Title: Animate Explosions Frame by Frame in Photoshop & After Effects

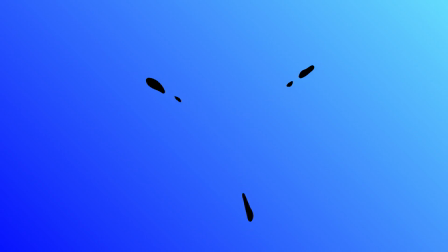0s
this video, I'll show you how to animate simple explosions frame by frame in Photoshop.
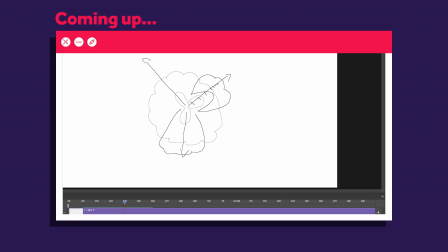4s
Hi, my name is Manuel. We'll go through the steps of animating frame by frame and how to finish all up in After Effects.
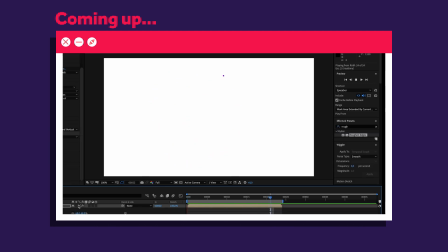11s
So stick around.
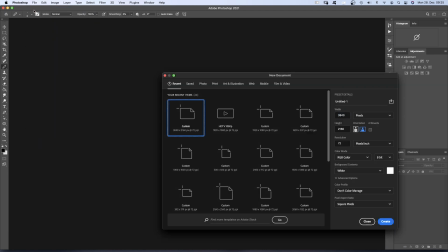14s
First thing you have to keep in mind is that we're working with pixels. That's why I like to work in 4K, just to be sure.
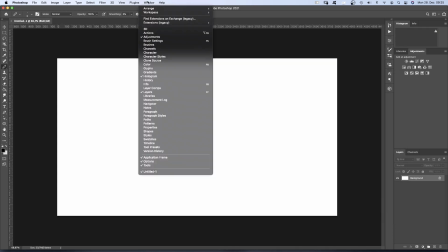20s
So let's create a new 4K canvas. I use the motion workspace, by the way. Then we need a timeline, of course.
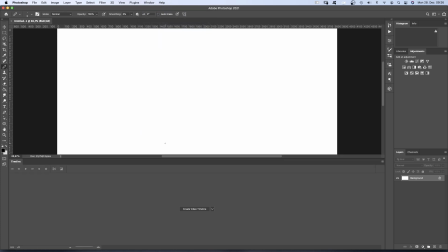26s
That's in the top, window menu, timeline. Moving that window down a little bit.
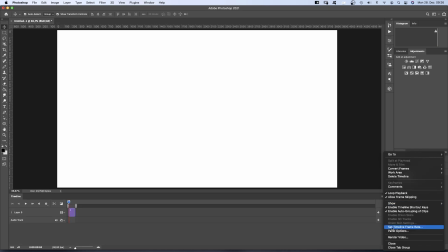32s
Then you want to click on create video timeline. On the right, in the settings, we set the timeline frame rate to 12 frames per second, the usual frame rate. Then let's scale into the timeline and move the end to 1 second.
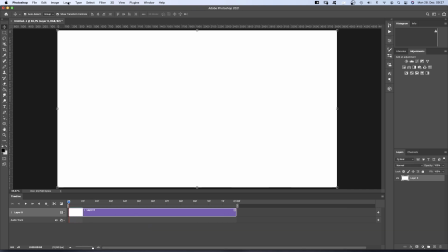49s
Alright. In the top layer menu, we select video layers and then new blank video layer. That kind of layer lets you draw something new each frame, which is pretty cool. I'll show you another possibility on how to do that later.
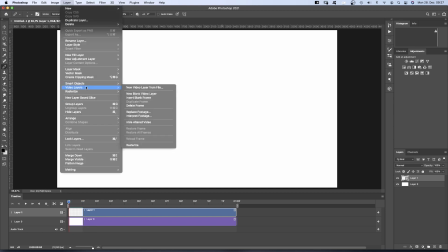65s
Under video layers, you have a bunch of things you can do: duplicate or delete frames, or interpret your footage if you import one, like in After Effects.
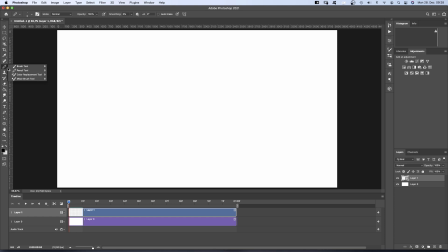75s
Let's grab the pencil tool. Size 3 pixels. Let's start with outlines. We draw the first cloudy or smoky shape and move to the next frame.
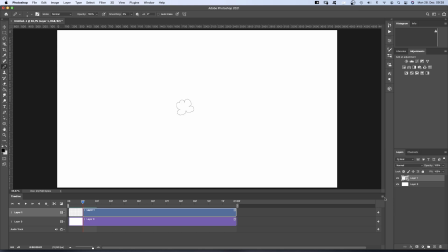89s
To see the frame before, you need to activate onion skin. One frame before and after is fine. Let's keep it like that for now. The shape is growing bigger in the second step. The cool thing is, explosions are happening pretty fast, so you don't have to be that exact, which is great, especially if you just start doing frame by frame animation.
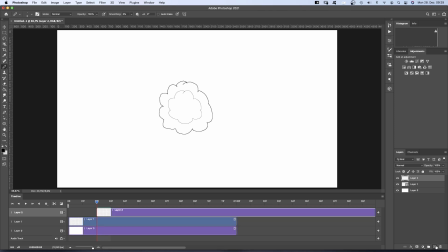108s
The third step, the smoke cloud is still growing bigger. I quickly add another layer, move it to the beginning. Just avoid a sudden change of direction, as this wouldn't happen in an explosion. There's just so much pressure. Speed is determined through distance in frame-by-frame animation.
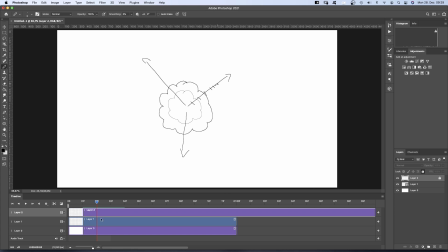125s
At the beginning, steps are bigger, then with air resistance and friction, steps are getting smaller, and shapes are breaking apart. Anyways, let's add a small shape along our main directions. The center is starting to clear up. Once more, the outer shape is growing, and the inner shape as well.
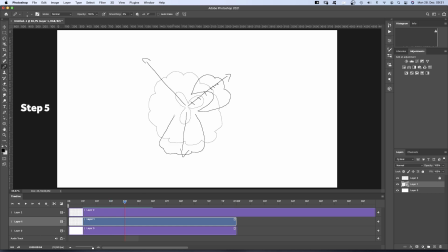140s
Now this big cloud is falling apart, breaking up into three smaller pieces along our main directions. Some smaller cloudlets between them. Then in the next step, it is breaking apart even further and slowing down, so the distances are getting smaller.
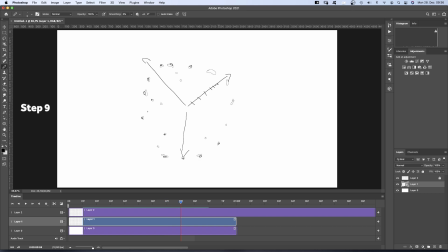156s
The little clouds are getting smaller and smaller and disappearing one after another. At the end, there are two bubbles left. Then one. Oh boy, this is fun!
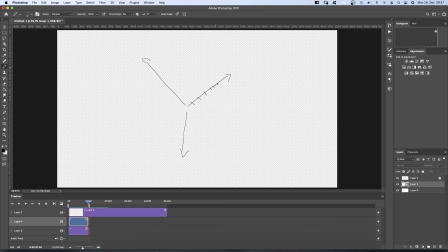175s
For playback, you want to deactivate onion skin. Let's bring it back to our length and hide the guide layer.
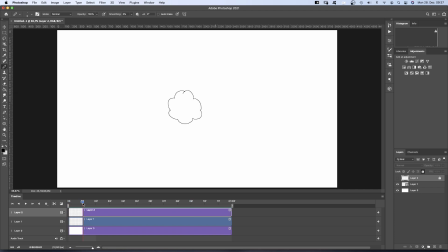185s
Awesome, it's exploding. Let's go through once more and adjust the shapes. By the way, if you like what you see, please consider leaving a like and a comment. It helps the channel a lot. Thanks so much.
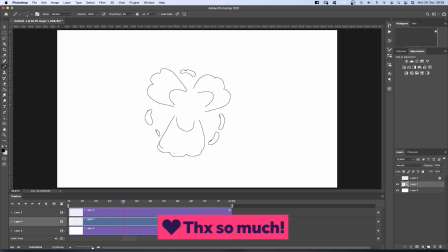Awesome. Let's delete the guide layer. We add a new layer, grab the scissors and cut it at 1 second.
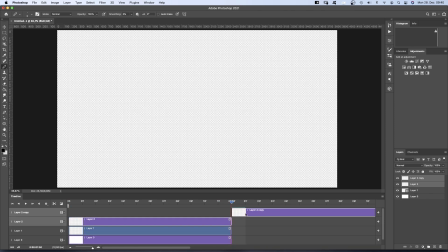216s
Delete the second half.
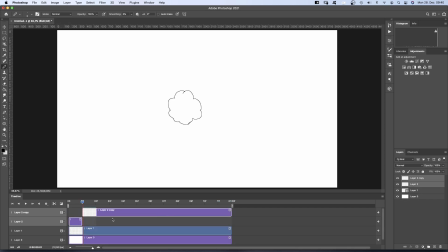218s
Instead of using another video layer, let's create a video group by cutting the layer again after one frame and dragging the right part down again. Let's cut that layer into frames. You can easily copy frames or move them. You usually would use that option for more complex animations. Anyways.
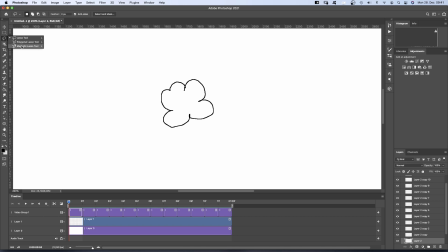238s
Let's turn it into shapes. I start redrawing the shape using the magnetic lasso tool. L is the shortcut. Then you might want to smooth the selection. 10 pixels.